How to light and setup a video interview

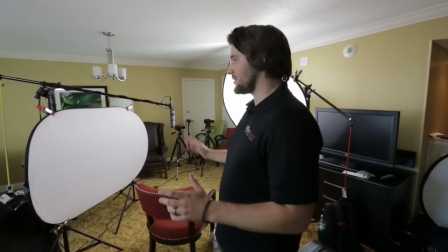0:00 We're here in Salt Lake City doing some interviews so I thought I'd give you a little tour of our lighting setup. It's pretty much basic three-point lighting.
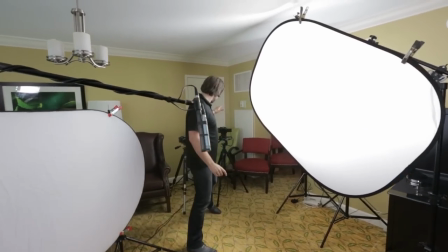0:05 We've got our key right here and cameras are here and basically every time you're doing lighting you want
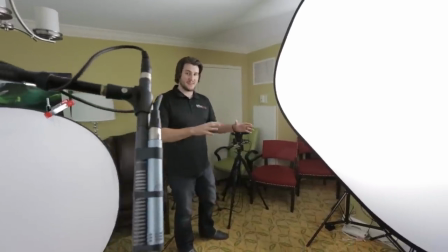0:11 to get your camera set and figure out where your subject is me facing and then make your lighting adjustments and decisions based on that.
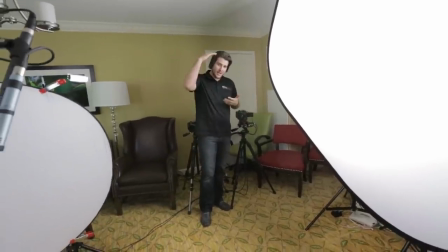0:18 So we've got our cameras here. Camera A it's a kind of a tighter close-up shot probably like a medium shot and we've got our wider angle right here.
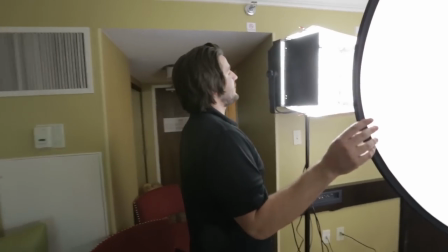0:26 Back here behind this diffusion panel we have a six bank and a four bank and these are fluorescent banks.
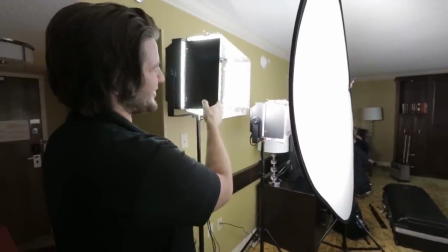0:33 They're not actually Kino flows but they're like Kino flows.
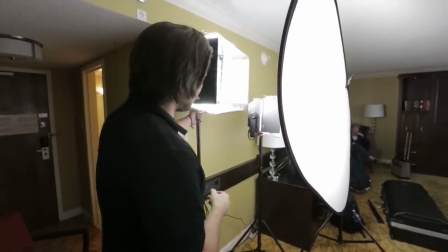0:36 These are actually some units I found on Amazon that are actually pretty affordable and they are slightly green biased so we just got some minus green gel.
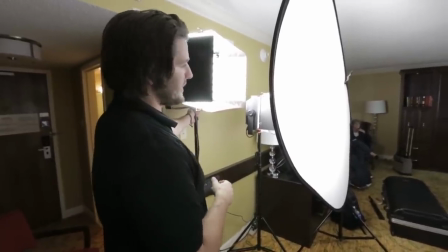0:44 I think this is an eighth or a quarter minus green on there right now to kind of knock some of that green out and bring it back more neutral and actually works really well.
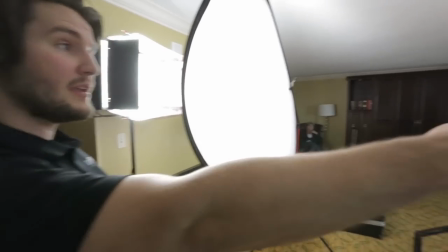0:51 We've got two lights back here to kind of counteract the sunlight coming in through the windows so that it's not too backlit.
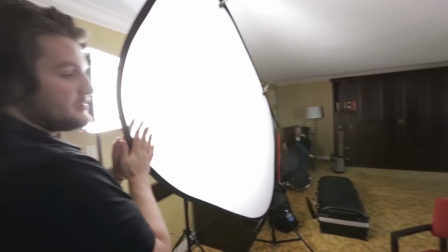0:59 And then this light goes through the diffusion to kind of make one big light source.
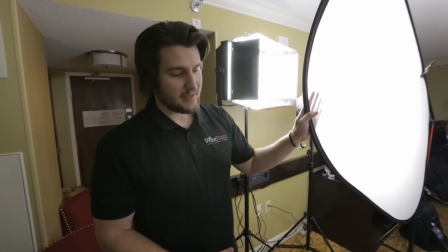1:04 And I actually like the key light to be about this distance from the subject and cameras.
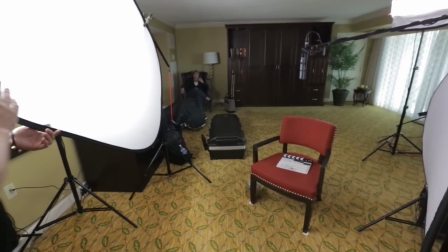1:10 So kind of in line with where the A camera is. Then over here, we've just got a bounce for a nice little fill so it's not too harsh and contrasty.
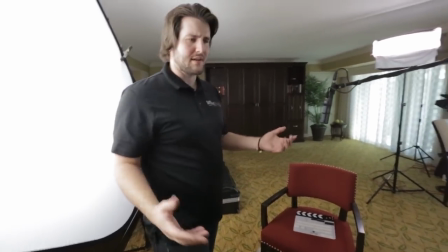1:19 These are just general interviews, so we don't want it to be too strong and dynamic. It's just got to be nice and flattering and soft.
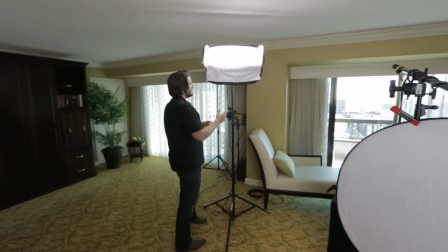1:25 And then back here we've got our edge light or hair light, whatever you want to call it, and that's just to kind of help separate them from the background.
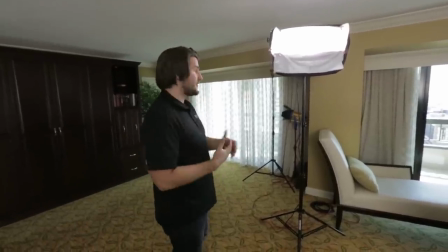1:33 And we're shooting a pretty fast aperture, so shallow depth of field to kind of all this will just be blurred out.
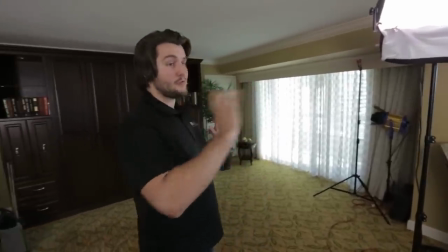1:39 We did have a light set up over here because yesterday we were doing some lights on the reverse angle on this room, and we used that light.
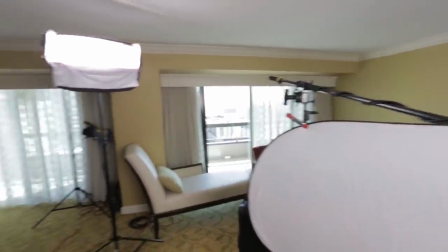1:49 It's through the curtains over there to put some kind of pattern and texture on the wall. We didn't use that for this setup just because it didn't look quite as nice with the bookshelf and everything.
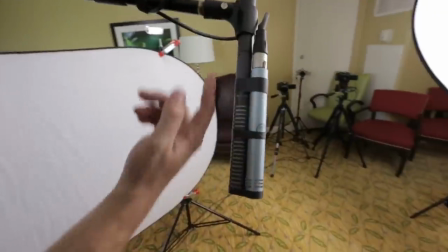1:59 And you may have seen that we have two microphones rigged here. One of them is the Rode NTG-2, that's a shotgun microphone, and the other one is a cardioid.
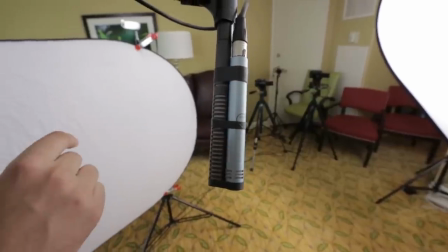2:07 We were just testing them out to see kind of which one was going to sound the best. This is a little bit of a cheaper microphone.
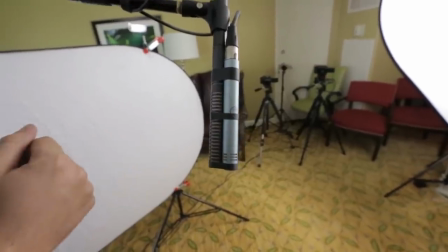2:13 I actually use the NTG-2 most of the time, but I just thought we'd try it out and have some fun because the Tascam DR-60 that we're recording with
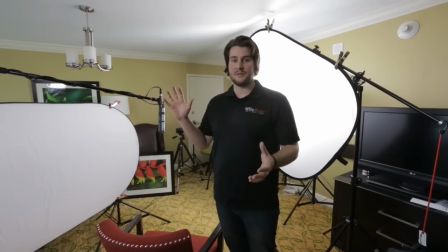2:22 can record two channels anyway so might as well right so we're using our lights that we brought and oftentimes they come into a
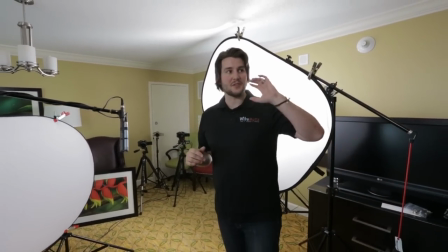2:28 location and there's lights already now you might want to use them as a special like this bookshelf had some lights in it that we decided not to
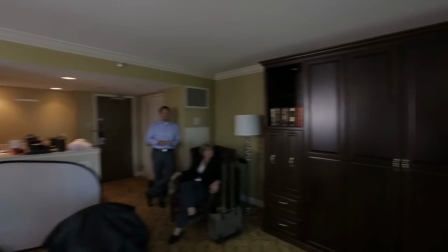2:34 use because it just look kind of dirty but you might want that if that's kind of what you're into but there's also typically light fixtures in
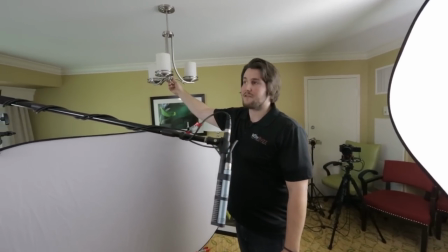2:40 the room almost always you're gonna want to turn these off this is a different color temperature so it's a a lot more orange,
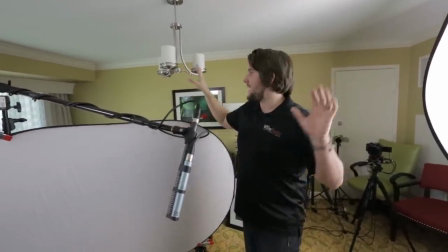2:46 it's a warmer color temp than these ones, and if you have different light sources mixed,
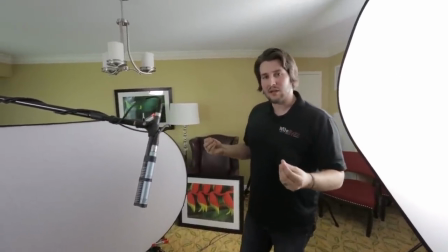2:52 it's going to make your image a lot more muddier, a lot dirtier looking, so I recommend just using color balance lights,
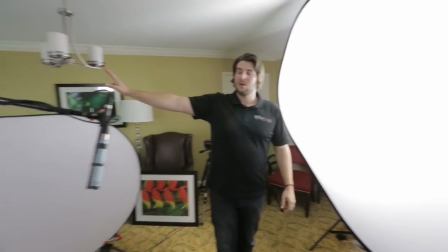2:59 so these are daylight balance, so we've got the windows, sunlight, daylight, and we've got the lights that are daylight balance,
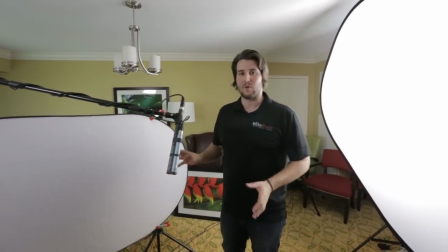3:05 and we don't have any tungsten or warm lighting fixtures messing with that. So that's it, that's kind of how you light and set up a basic interview.
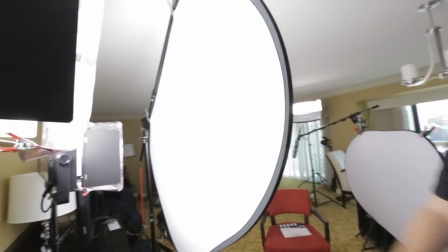3:13 Key takeaway in my mind is doing the key light from that backside of your talent and I can insert a sample of what that looks like right here.
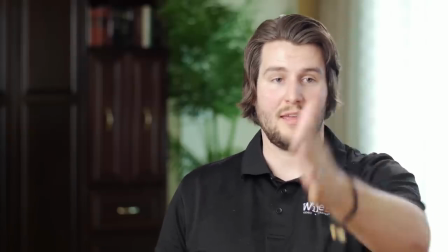3:21 So here's the actual interview setup. We've got camera A right here and we've got camera B right there and camera C is our behind-the-scenes camera.
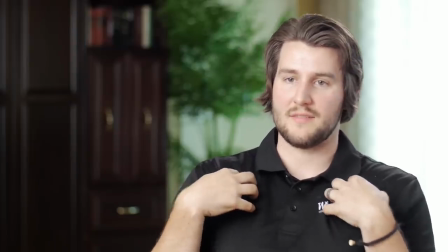3:29 Now I'm obviously the interviewee in this scenario and I'm talking to the interviewer so here's what I was talking
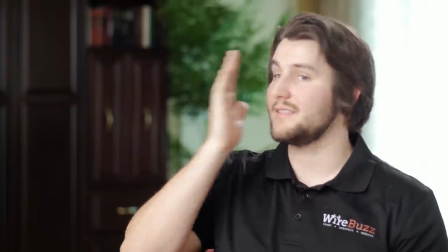3:34 about where that key light is on the backside so like the backside of talent right front side,
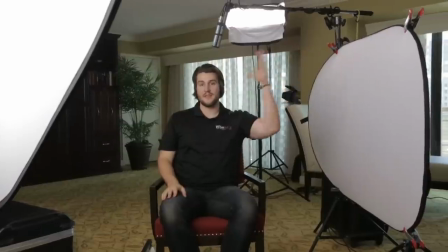3:40 back side. Whereas if the key light were over on this side of me, it would be the front side.
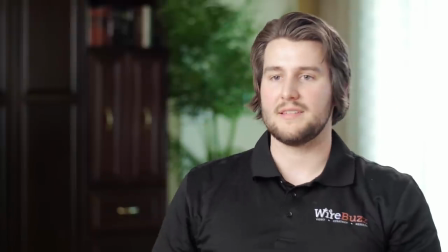3:45 So all the shadows would be falling that way, right now they're kind of all falling this way. And what that does is adds a nice little contrast to my face, adds a little contour,
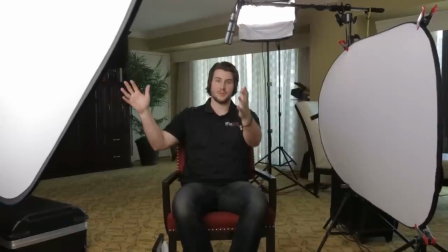3:52 some nice dynamics, but it's still soft because it's a big source, fairly close, and the light is soft because it's fluorescent.
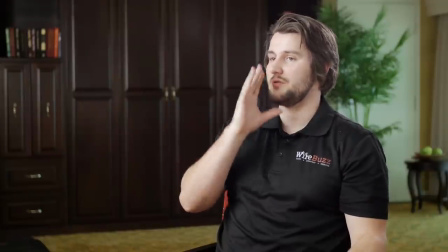3:58 So by doing that backside lighting, I'm able to cast all the shadows kind of towards the camera in a sense,
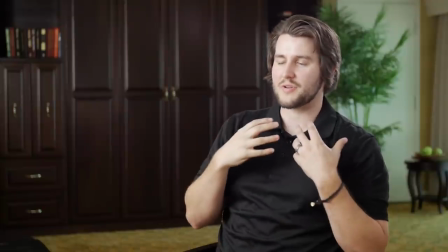4:05 and it gives a nice little contrast and some dynamic to the image.
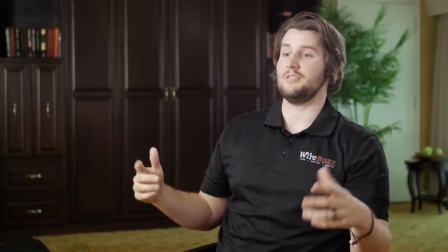4:09 Now, it's really important to light because if you don't light, it looks like this. And this is what it looks like without any lights.
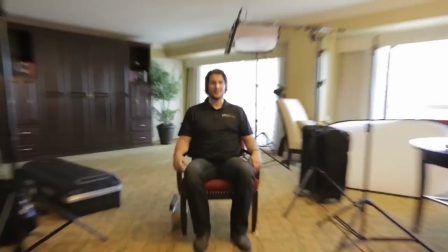4:15 Well, that's not true. There are some lights on, but there are the lights in the room. It looks pretty disgusting. A lot of people say that, you know, modern cameras do really well on low lights.
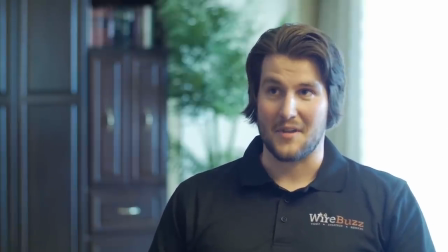4:23 You don't need a lot of lights, but you definitely need some lights. Otherwise, you get stuck in situations like this. So if you ever hear someone say that you don't need lights because the cameras are so great, tell them that they need to correct themselves because you absolutely need lights.
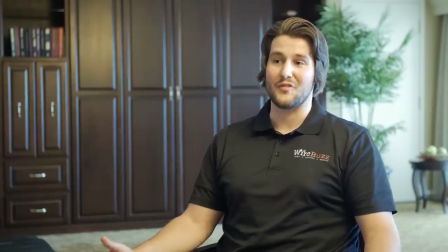4:38 It helps shape your image. It gives you that nice polished look, the professional look, rather than just filming with the ambient light in the room.
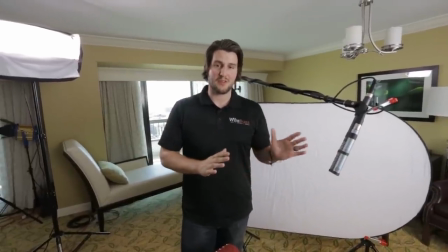4:45 So besides just the lighting to help make a room look nice, you can also do some kind of set dressing and decoration.
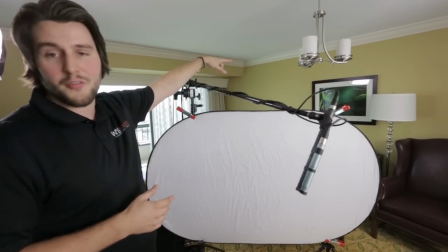4:51 Yesterday, we actually swapped that painting for a different one or photograph on the wall because the one that was up there is over here.
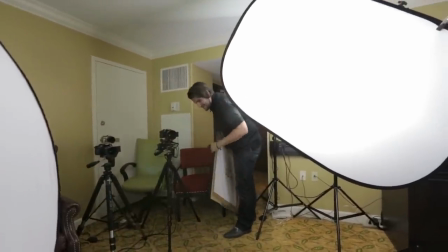4:59 And And just it didn't look very nice, it was kind of distracting.
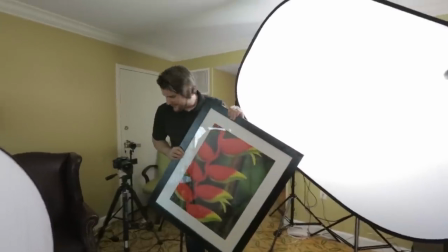5:05 The red and the green are very harsh, and they're just kind of odd I thought.
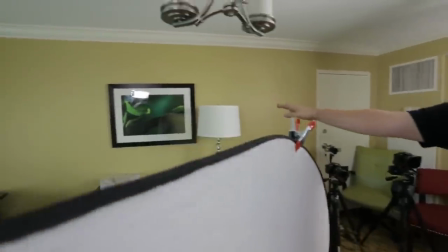5:10 So we swapped it with a much more neutral, just kind of nice green flower kind of thing.
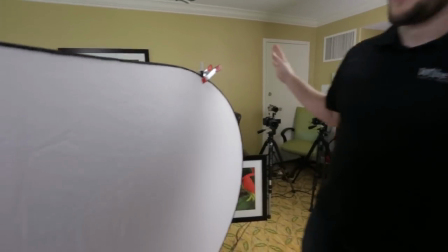5:16 It helps add to the wall so it's not just blank, but it's better than that chili pepper thing.
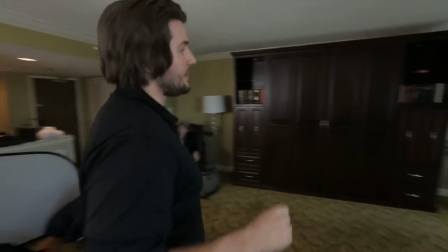5:21 Another thing we did was today over here, I'll show you.
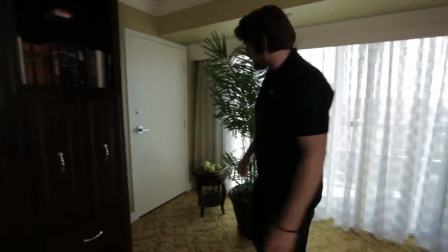5:26 i really hate doors and doorknobs and locks and all this stuff it's like this stuff in the background is just it's just distracting because
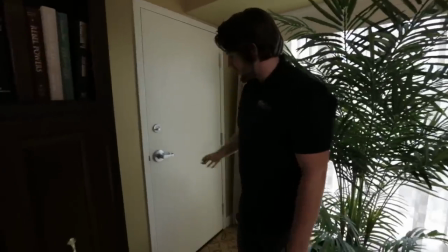5:34 it's it's something that breaks up this this large texture you have this point in the background that everyone's eye is going to go to now what is that it's
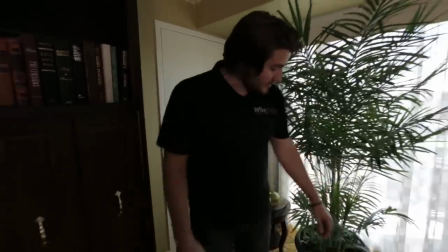5:41 a doorknob where's that door go to i don't know and then they're not paying attention to the interview so what we did was
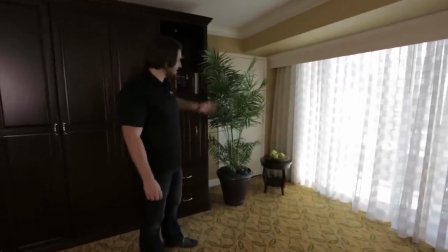5:48 we went and found a plant to cover it up and that helps add some nice you know it's a nice nature element to otherwise kind of boring
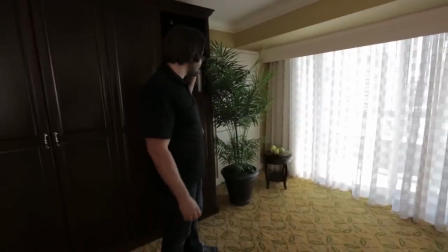5:56 hotel room but it also serves the purpose of covering up that doorknob and just adding something that's a little bit more pleasant to look at look at in the background.
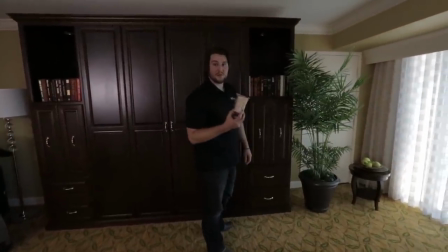6:05 This Rice Krispie bar was not here prior when we were filming so make sure you're not leaving treats around set.
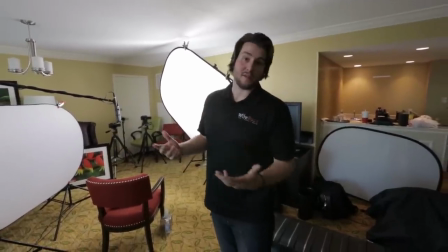6:12 We're traveling with all this equipment and to keep weight down because we want to get on the plane we have to make some improvised solutions
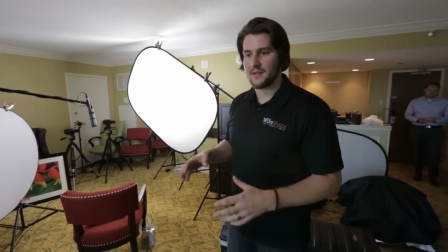6:19 for some problems so oftentimes you need sandbags on set to kind of weigh things down and keep them from falling over well sandbags are just weight and you
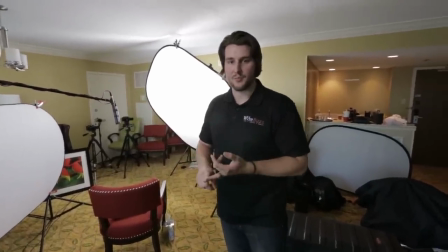6:25 can buy bags you fill up on location if you have sand or rocks to put in there but you can also just get some bungee
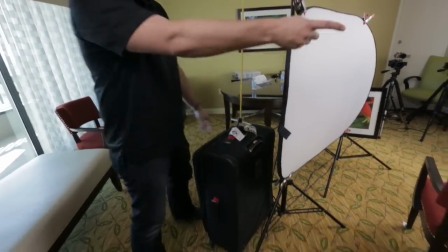6:33 cords and attach it to like a heavy suitcase or over there there's a backpack and all you need is the weight so it doesn't really matter what it
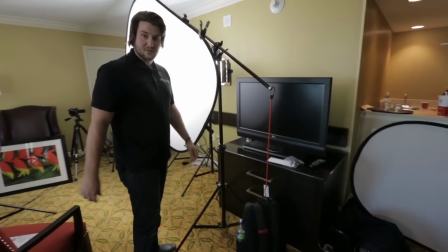6:42 is it doesn't look quite as nice but in a pinch especially if you're traveling that's a good way to secure things with bungee cords and a backpack.
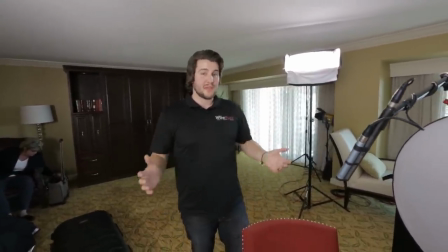6:49 Another thing to consider when you're filming is that oftentimes you don't really get to pick the location, but if you do, you want a space that's large.
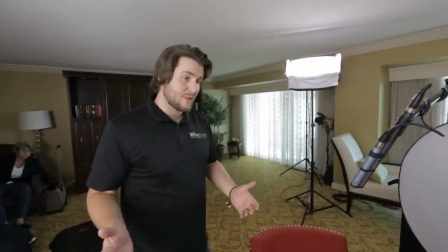6:56 This is actually a hospitality suite at the Marriott, and it was one of the few locations that were available to us, but the hospitality suite worked out really nice because it's bigger than your traditional hotel room,
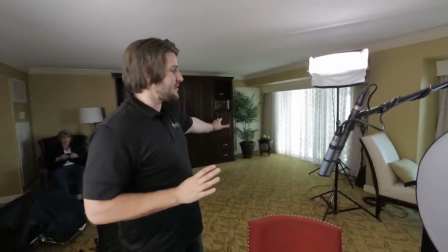7:05 and it gives you a little bit more depth to play with, as well as just space for all the gear and equipment.
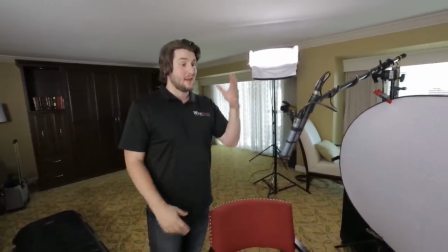7:11 It's really important when you're doing anything like this, that you are taking the time to light it and mic it and set the cameras up and have two cameras rather than just one.
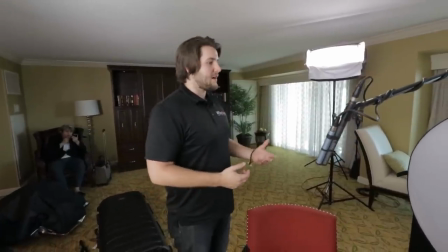7:19 All those things are really important to help factor into the production value, but oftentimes if you don't have the room, the space to play with, you're not going to have that depth.
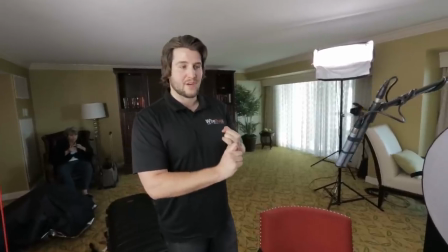7:27 You're not going to get that shallow depth of field look that a lot of people find attractive and you're not going to have room to do this kind of stuff.
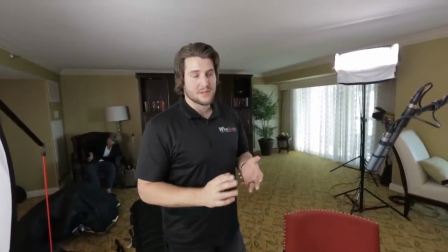7:33 So if you can get access to a hospitality suite, if you have to film at a hotel or another large space, you're always going to want to do that.
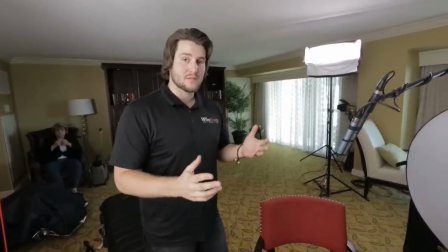7:39 Now, you do have to factor in like audio concerns and foot traffic and all those other things.
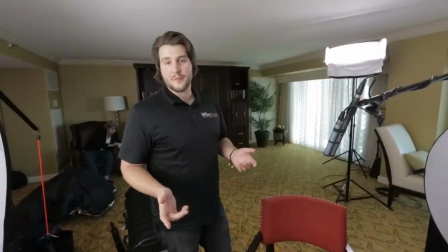7:43 So sometimes you are kind of limited, but if you are filming at a hotel, hospitality suite works fairly well.